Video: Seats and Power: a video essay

Hi everyone, how's it going? So today I'm gonna be talking about the relationship between seats and power.
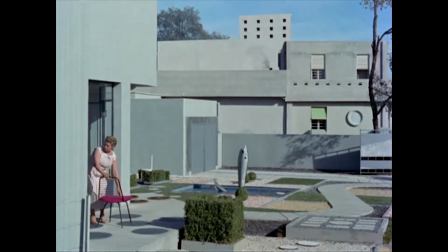Regardless of many types of seatings, people may use it simply as an object to sit and relax. That's what the initial design intention is. But what if people actually use it beyond their initial design intention?
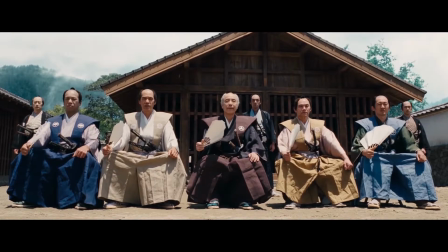What if people actually use it as a tool to show their power and dominance towards others? And how people use it as an object of their desire?
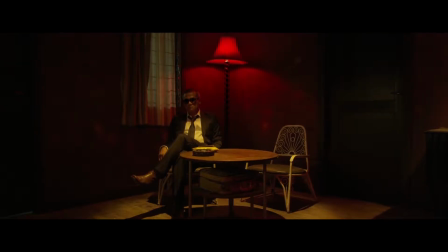Also, how the space itself can actually help them to reinforce the feeling and the tension that they want to make.
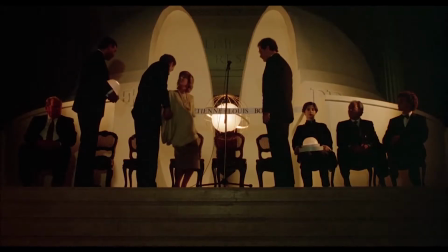And all these questions will be analyzed in the short video essay through the eyes of film and how cinematic techniques can show the use of seats,
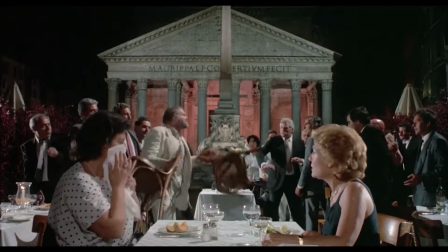with its additional function to show dominance towards others. But just to be specific, not this kind of function.
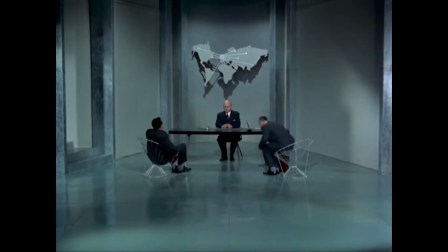So to narrow this down, I'm gonna talk more about the seats that is used in the interrogation scene, as it is the most common thing where people use it to show their power.
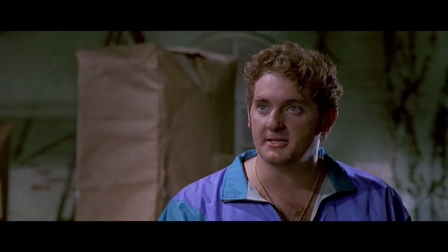Take an example from Reservoir Dogs by Quentin Tarantino, which is the chair is simply used to tie the hostage down.
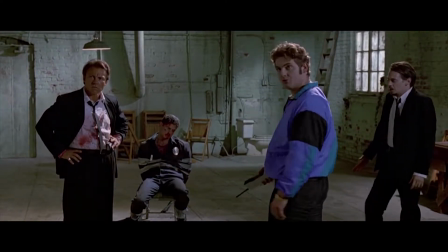In this film set, it is apparent that the fixed and stationary nature of the chair is utilized to emphasize the message of power and dominance.
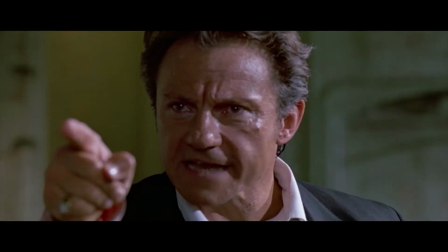As the character is tied to the chair, he cannot freely move, and thus the chair helps the more dominant character to do whatever they like to intimidate him.
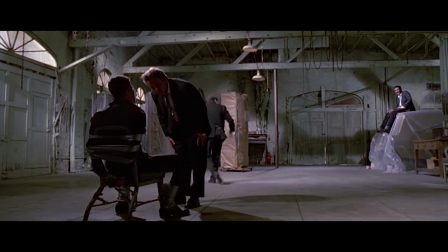Instead of putting the chair in the corner or at the edge of the room,
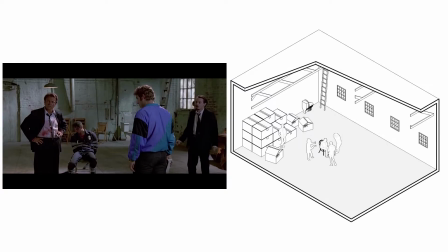they put it in the middle to give a feeling of pressure to the hostage, as he would have the feeling that he is surrounded all around.
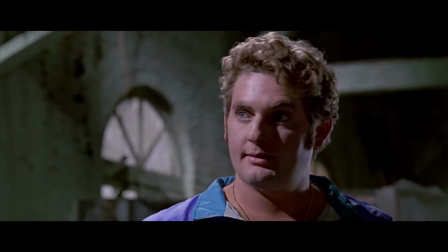It is at the same time gained with the help of brilliant cinematic technique.
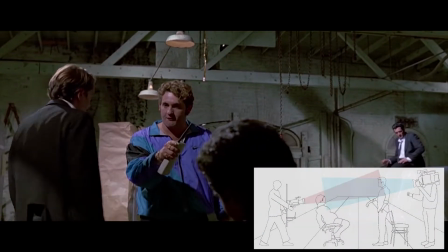The angle of the camera plays an important role in which the camera shoots the face of the dominant one from a lower angle point of view, so it looks taller and bigger.
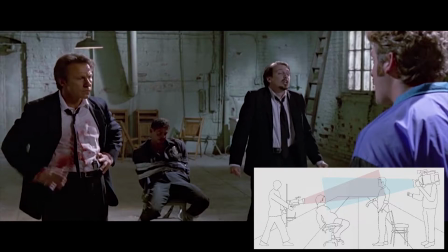And in contrast, they shoot the less dominant one from a higher point of view to make it look smaller.
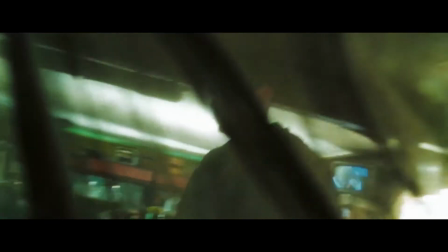This manipulates the audience's perception and empathy of looking at the characters and definitely helps generate the tension between the two.
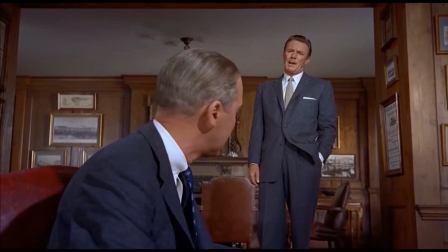Another example of this can be seen from Alfred Hitchcock's Vertigo and J.J.
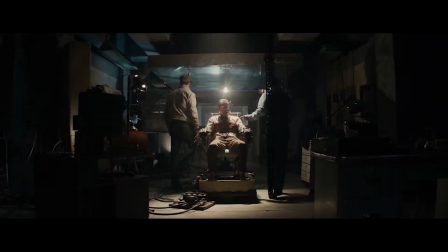Abrams' Star Wars. Chair in the film is commonly put to the weaker side of the character.
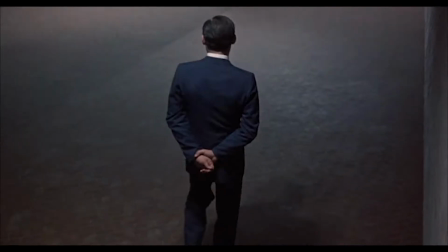However, in some films, this is not always the case.
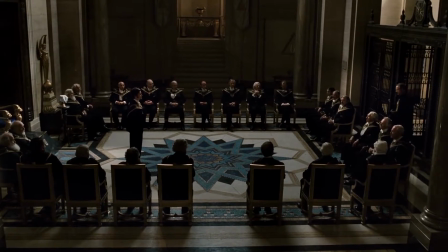The chair can also represent dominance, as it is used to strengthen the power of dominant character and serve as a symbol of higher status,
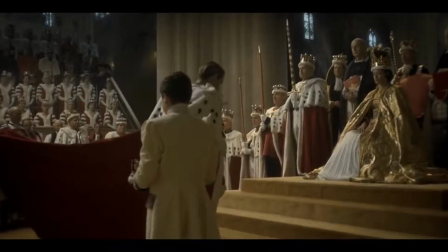a symbol of authority, a symbol of hierarchy, and thus it is similar to the throne that is mainly used by leaders around the world.
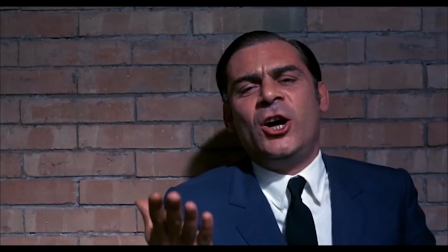As the previous example was the most common setting used in interrogation scene, another interesting approach of how chair can be psychologically used to strengthen the power
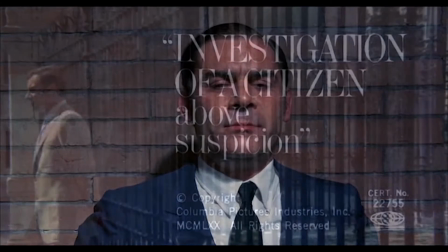and domination is evident in the film Investigation of a Citizen Above Suspicion,
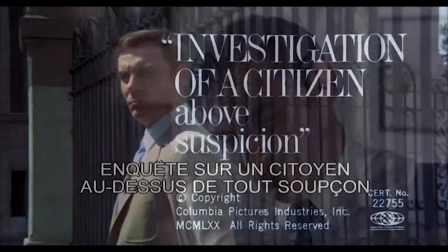directed by Elio Petri. In this film, there's a scene where the chair is not attached to the less dominant one.
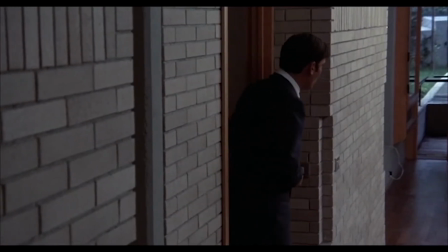In one of the scenes, for example, the chair is controlled by the most powerful one, which in this case, the police commissioner.
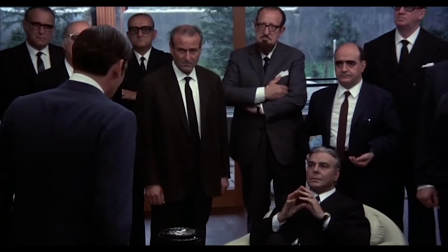The way he crossed his legs while backed by numbers of officers standing behind him shows that he wants to dominate the scene and open up his power zone.
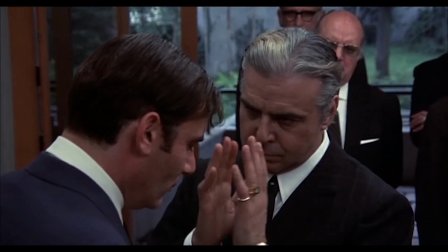Body language is playing an important role here.
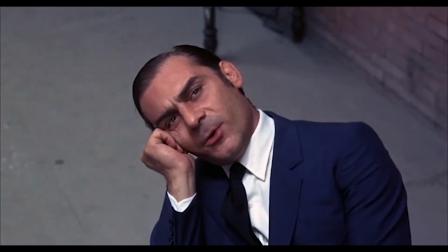Another interesting detail used by Elio Petri is when the main character, which is the police inspector, uses the chair to manipulate the situation,
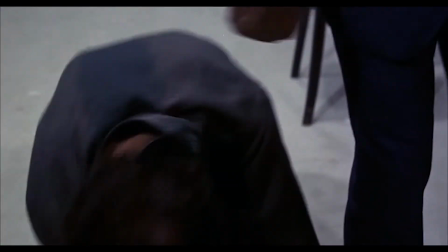and he cleverly maximizes the potential of the room's atmosphere to increase his power psychologically.
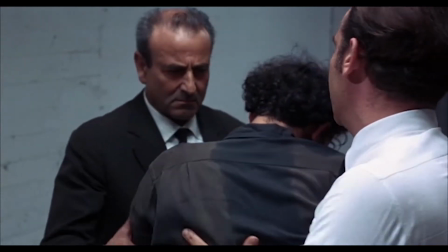So the scene started with the character interrogating one of the young radicals.
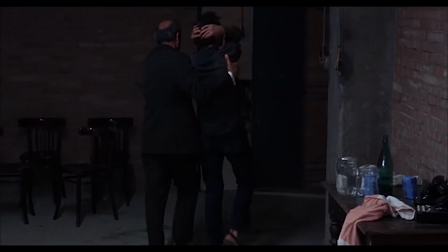And then, when he finished interrogating the first suspect, he then requested another suspect to come in.
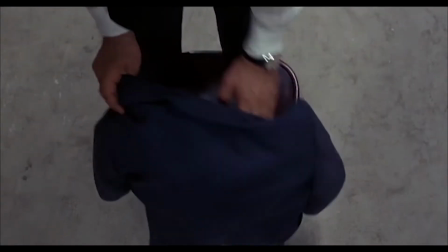And the next thing that happens is perhaps the most interesting thing in the scene. So while he was waiting for another young radical to come in,
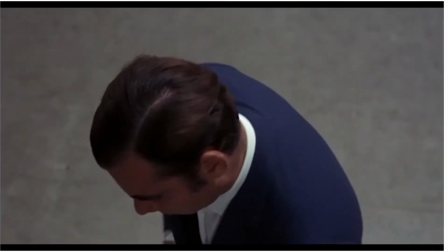he arranged the chair position in order to psychologically give himself more power, and thus can dominate the interrogation.
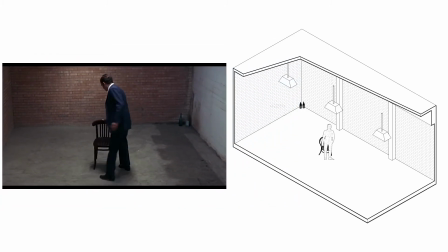He initially positioned the chair in the middle of the room,
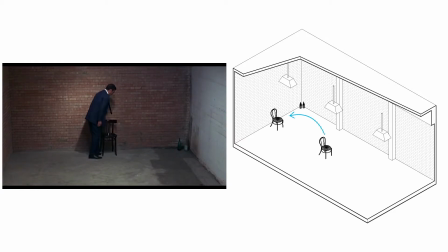but then he moved it to the edge to create a feeling of safe for himself, as he now has the full vision of the room, and then no one could stab him from behind.
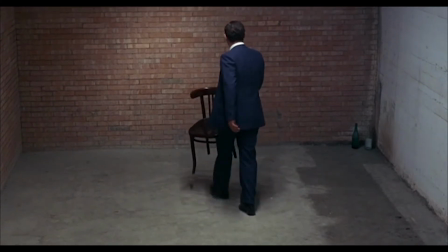The way he moves the chair to the edge of the room also creates a sense of authority and control, as he becomes the main focus point when someone enters the room.
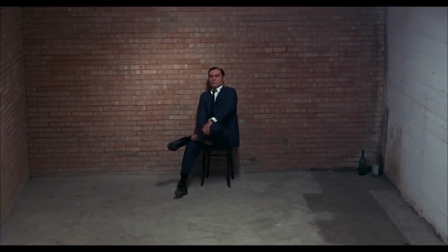And this behavior is similar with the design of a meeting table, when the leader usually sits at the end side of the table.